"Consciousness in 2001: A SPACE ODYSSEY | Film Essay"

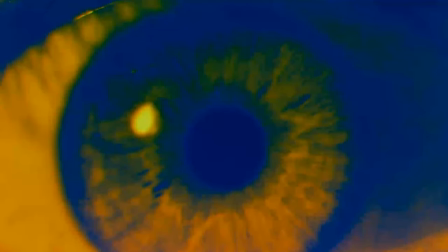(8:16)
You don't require any proof that you are a conscious being. It's self-evident.
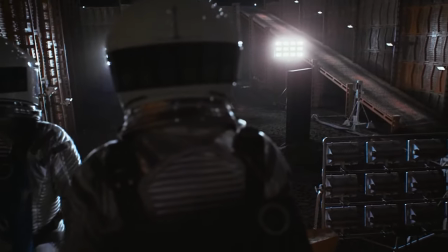(8:22)
consciousness is inherently subjective science and technology require objective observation
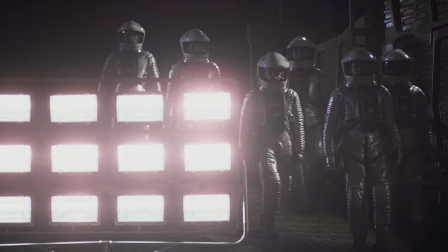(8:29)
quantitative data and repeatable experiments despite recent advances in cognitive science
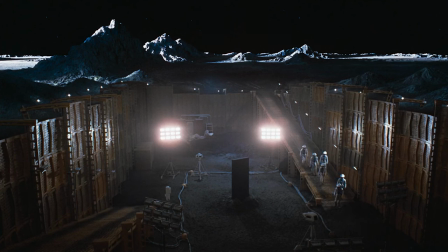(8:36)
neuroscience and other disciplines that study the external attributes of consciousness consciousness itself is only experienced from within which makes scientific conclusions about it not feasible on principle.
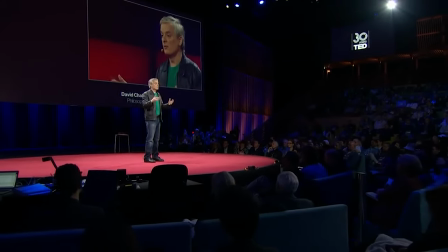(8:51)
This is part of what's called the hard problem of consciousness, an idea put forth by philosopher David Chalmers.
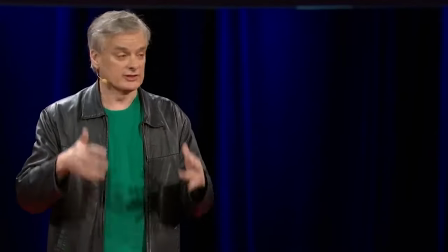(8:58)
As a child, Chalmers experienced synesthesia, a condition where he would experience music as color.
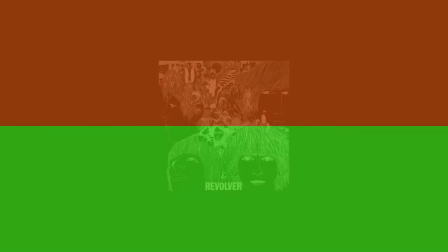(9:06)
While most music produced brown and green, the song Here, There, and Everywhere by the Beatles made him experience bright red,
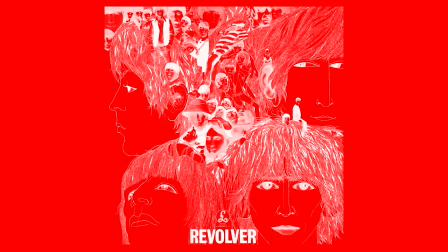(9:14)
an experience that demonstrates the gap between external objects and subjective experience.
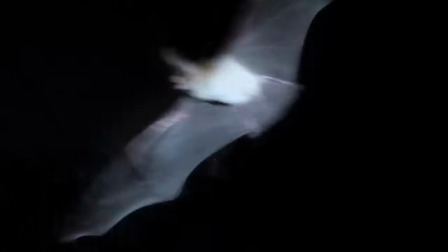(9:21)
Along similar lines is an influential essay by philosopher Thomas Nagel titled, What is it like to be a bat?
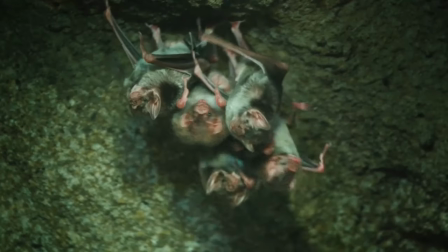(9:28)
Which argues against the materialist interpretation of consciousness by outlining the impossibility of knowing the subjective experience of a bat.
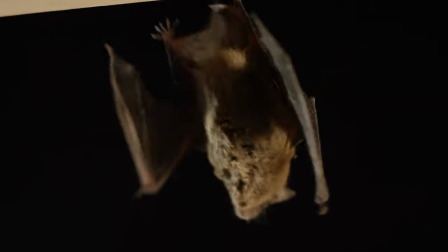(9:37)
You can imagine, you can empathize,
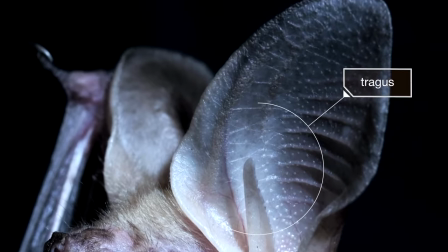(9:40)
you might someday even be able to experience the same sensory stimuli. but you cannot know is
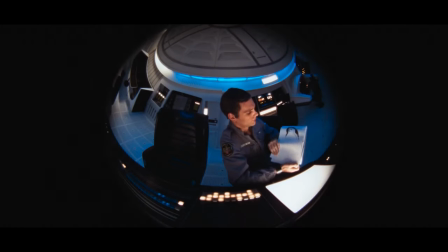(9:46)
just as impossible as knowing whether or not Hal is truly conscious all of which brings into question any certainty about a technological singularity
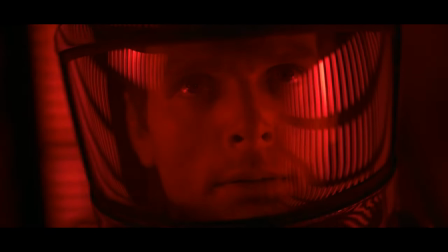(9:57)
it also suggests an entirely different notion of human evolution one that has more to do with the expansion
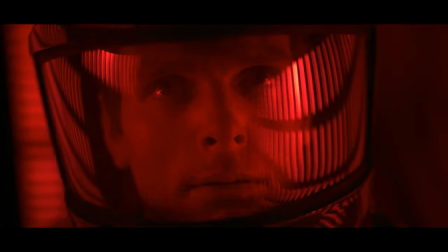(10:03)
of consciousness and less to do with the physical body brain included with or without technology.
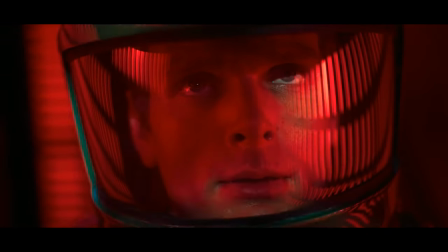(10:10)
One that Kubrick goes all in on in the final section of 2001.
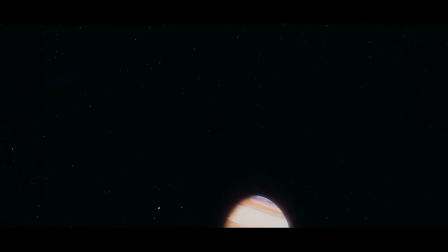(10:19)
After Hal murders a bunch of crew members and is soundly lobotomized, our expressionless hero, Dave Bowman, embarks on a non-verbal odyssey through the cosmos of signs and symbols.
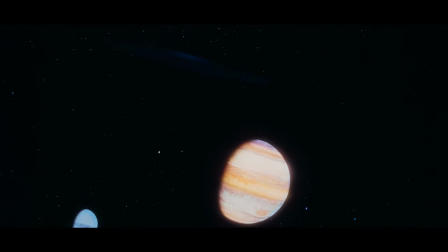(10:31)
The most notable one being the monolith, our guide through this experience. The film at this point completely abandons narrative convention, in favor of pure experience.
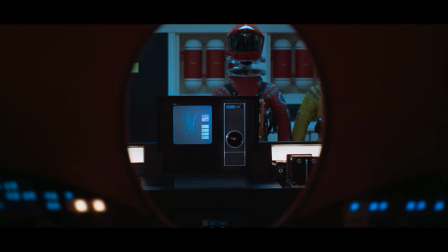(10:43)
The first two-thirds of 2001 are structured in a way where the viewer is a third-person observer, watching some action play out from the outside. This is the way most movies function. The closing section of 2001 does not work the same way. Not only is it an example of non-narrative filmmaking, it's also highly abstract and immersive.
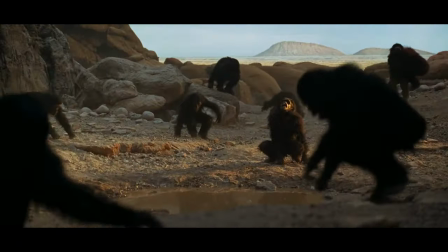(11:08)
The nonverbal ape drama of the Dawn of Man sequence is conventional and easy to understand by comparison.
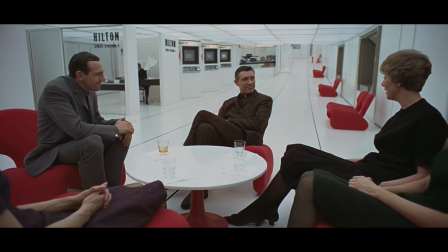(11:16)
Shifting gears in this way, Kubrick transforms the objective third-person watcher of events
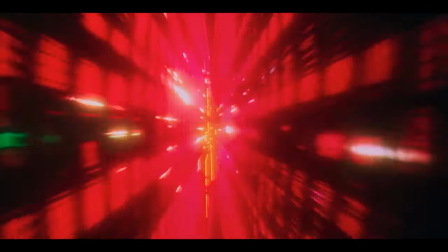(11:23)
into a puzzled first-person experiencer of sight and sound.
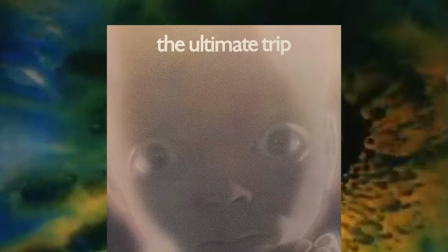(11:29)
When 2001 was released in 1968. The idea of consciousness expansion had already overtaken the zeitgeist,
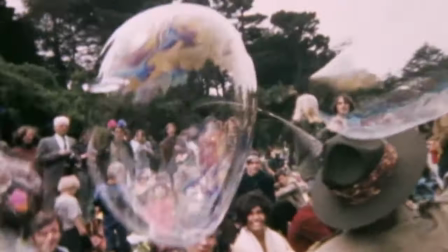(11:38)
fostered by the growing popularity of Eastern mysticism and hallucinogenics.
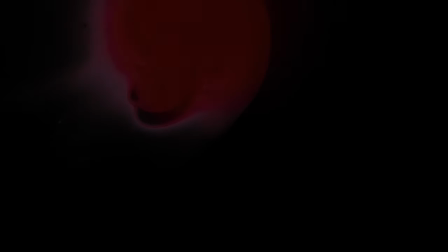(11:43)
Although Kubrick declared himself to be an atheist a number of times, at least where organized religion and anthropomorphic gods are concerned,
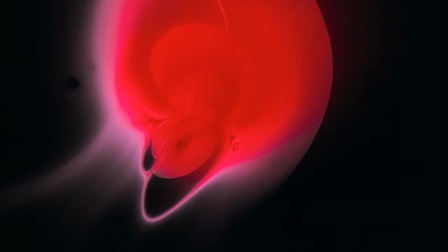(11:51)
there are also indications that he held a lifelong interest in metaphysics and esoteric ideas,
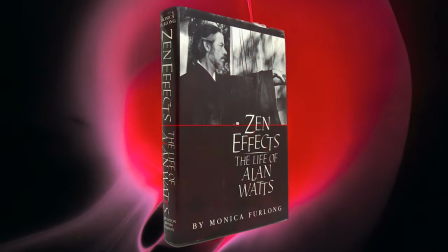(11:57)
although they're largely anecdotal. In Monica Furlong's biography of author and lecturer Alan Watts,
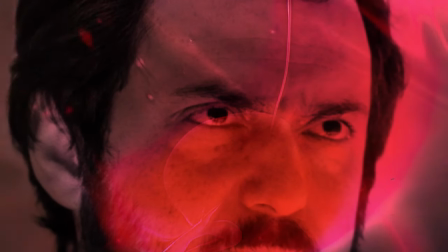(12:05)
she mentions in passing that Kubrick was introduced to LSD during his time in Hollywood by experimental psychologist Oscar Janiger.